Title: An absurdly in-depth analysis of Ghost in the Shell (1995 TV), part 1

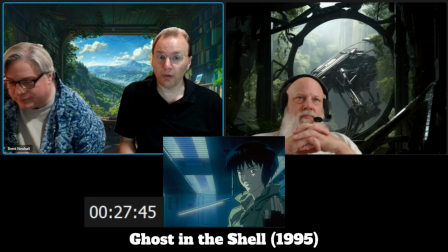46:11 Also establishes what's possible in this world. Not a lot of writers, not a lot of mangakas and so forth are willing to go this whole hog on the implications of a technology to say that they can just hack into your brain and completely change your memories at will as much as they want to.
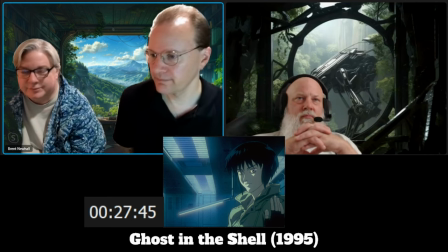46:30 Yeah. Ugh. That's bad. And then we have here the major looking through a window.
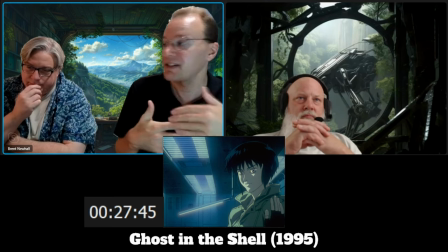46:41 So she is looking through immediate experience into something else, you know, that symbology there.
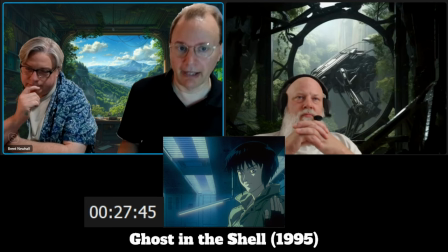46:47 And then presumably also thinking about, okay, I'm partly artificial.
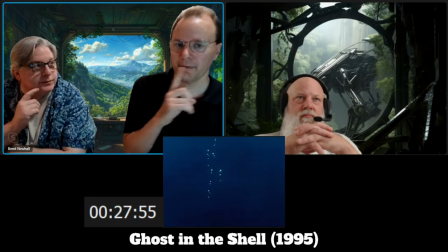46:52 How much of me is real? I do want to call out here something I appreciate about the English dub of here of this. the
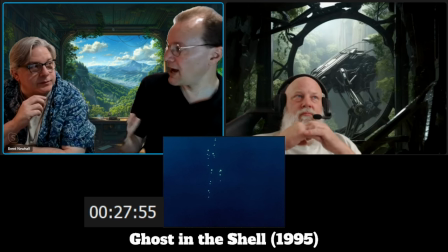46:59 previous line was no matter how much information is minuscule, they change it to just a drop in the bucket because the next scene is them in the ocean.
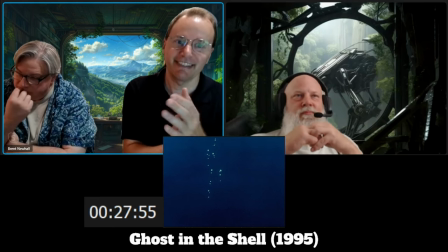47:11 And it's just like, nicely done.
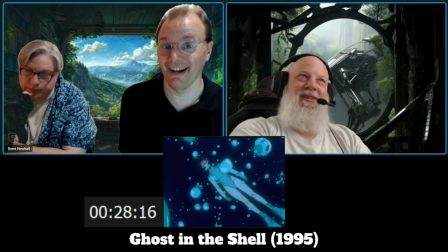47:14 The major is going to need one hell of a buoyancy device for if she weighs as much as she's indicated to weigh, she'd sink like a stone.
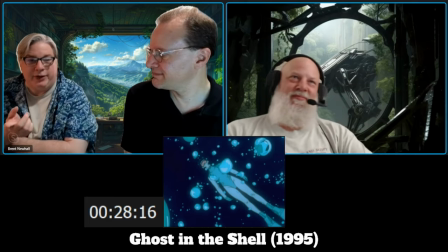47:24 Exactly. Look at what she's trying to replicate, though. The dream.
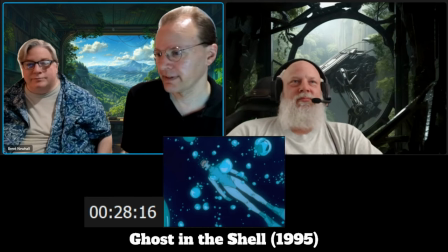47:29 Yeah, that's true. It's very much like her creation.
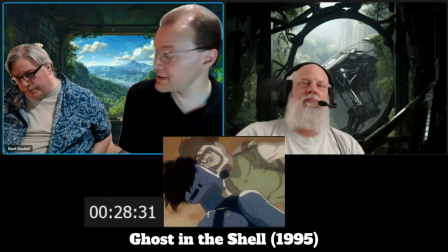47:35 Yeah. I have to call out how hard this is to have two images that
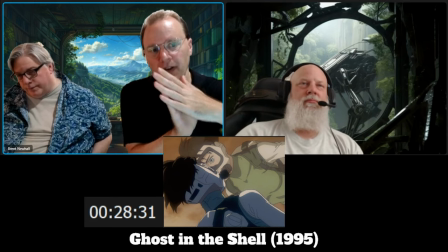47:41 are getting close to each other and then to have
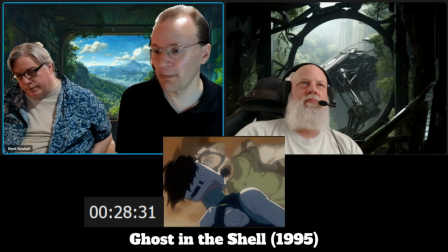47:46 one ripple at the point where she touches it and then to continue to ripple out effectively.
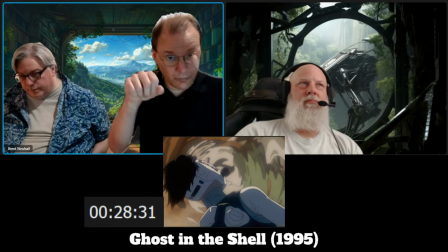47:55 That's not a filter. somebody is literally drawing each of those smears
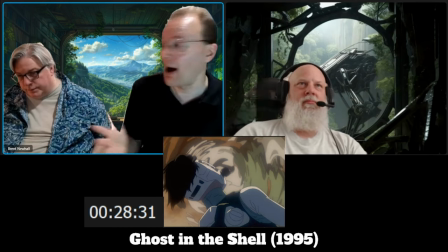48:01 out to look like a ripple of the body it's mind-blowing it's not the same
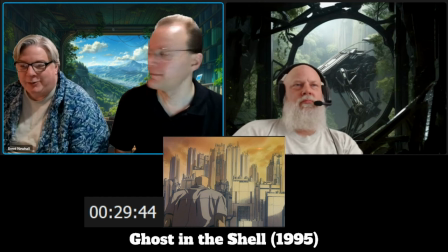48:06 richard f carter really does make a really good angry human being he does yes he knew how to do this role also interesting how um she
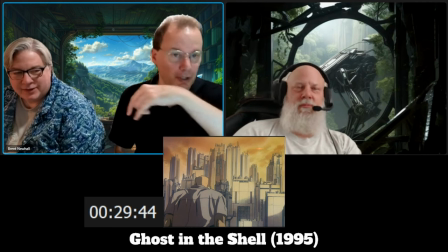48:17 doesn't strip in front of him right she does go off to the side but she also doesn't close the door
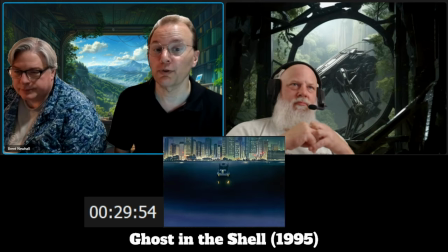48:25 you also think about how little green we've seen so far in this movie
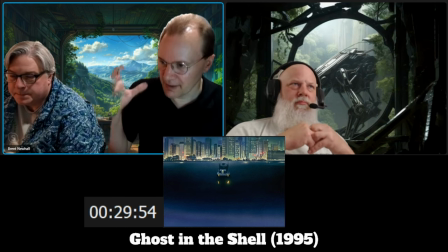48:29 you know we're always in the middle of this hyper city so this isn't happening in the same reality
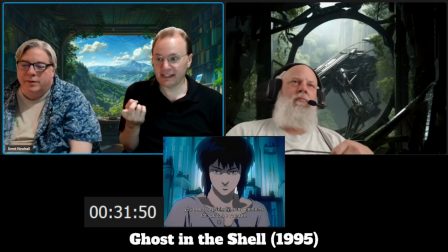48:37 as the other shots right like this sequence this shot those buildings weren't that close unless they drifted real far real quick yeah um so we're suddenly kind of in the characters heads
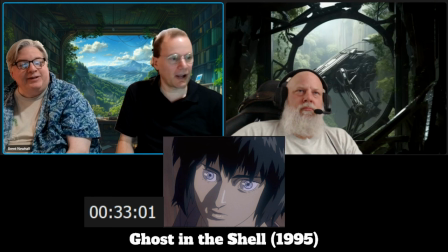48:53 in here. No, it was not. No, it was not. Skynet's got a weird voice.
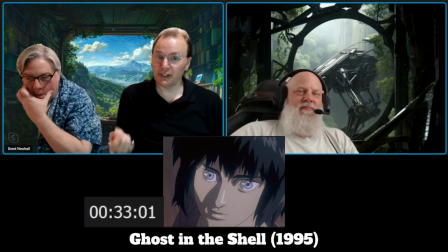49:00 Yeah. Well, and you notice where is she looking? Back towards...
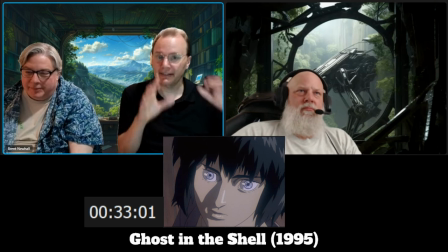49:06 Back towards the city. Right? Back towards that giant blue background that we were looking at before.
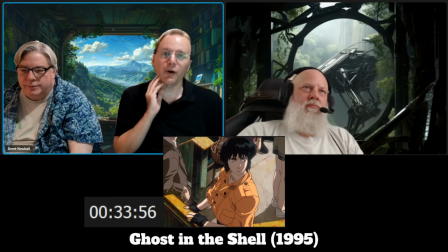49:14 That sense of technology. So, I hated this sequence when I first watched it.
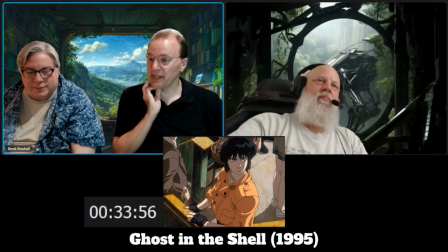49:20 Because it didn't seem to be doing anything.
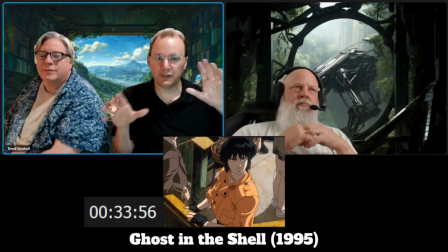49:24 It seemed to be a bunch of shots of different characters, the major maybe seeing herself, so forth and so forth.
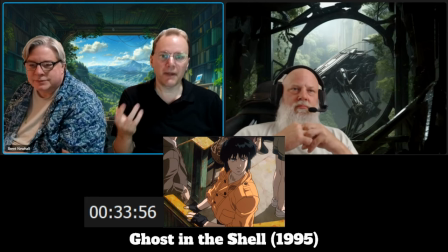49:33 And I didn't understand, this is not meant to necessarily be literally what the major is doing here. I think it is. But this is symbolic of what's going on in her head.
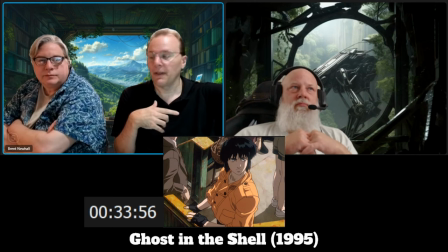49:45 She sees somebody else that looks exactly like her in a window, partly because she is not necessarily a unique model of Cyborg. Right. So there may be multiples of her physically in the world.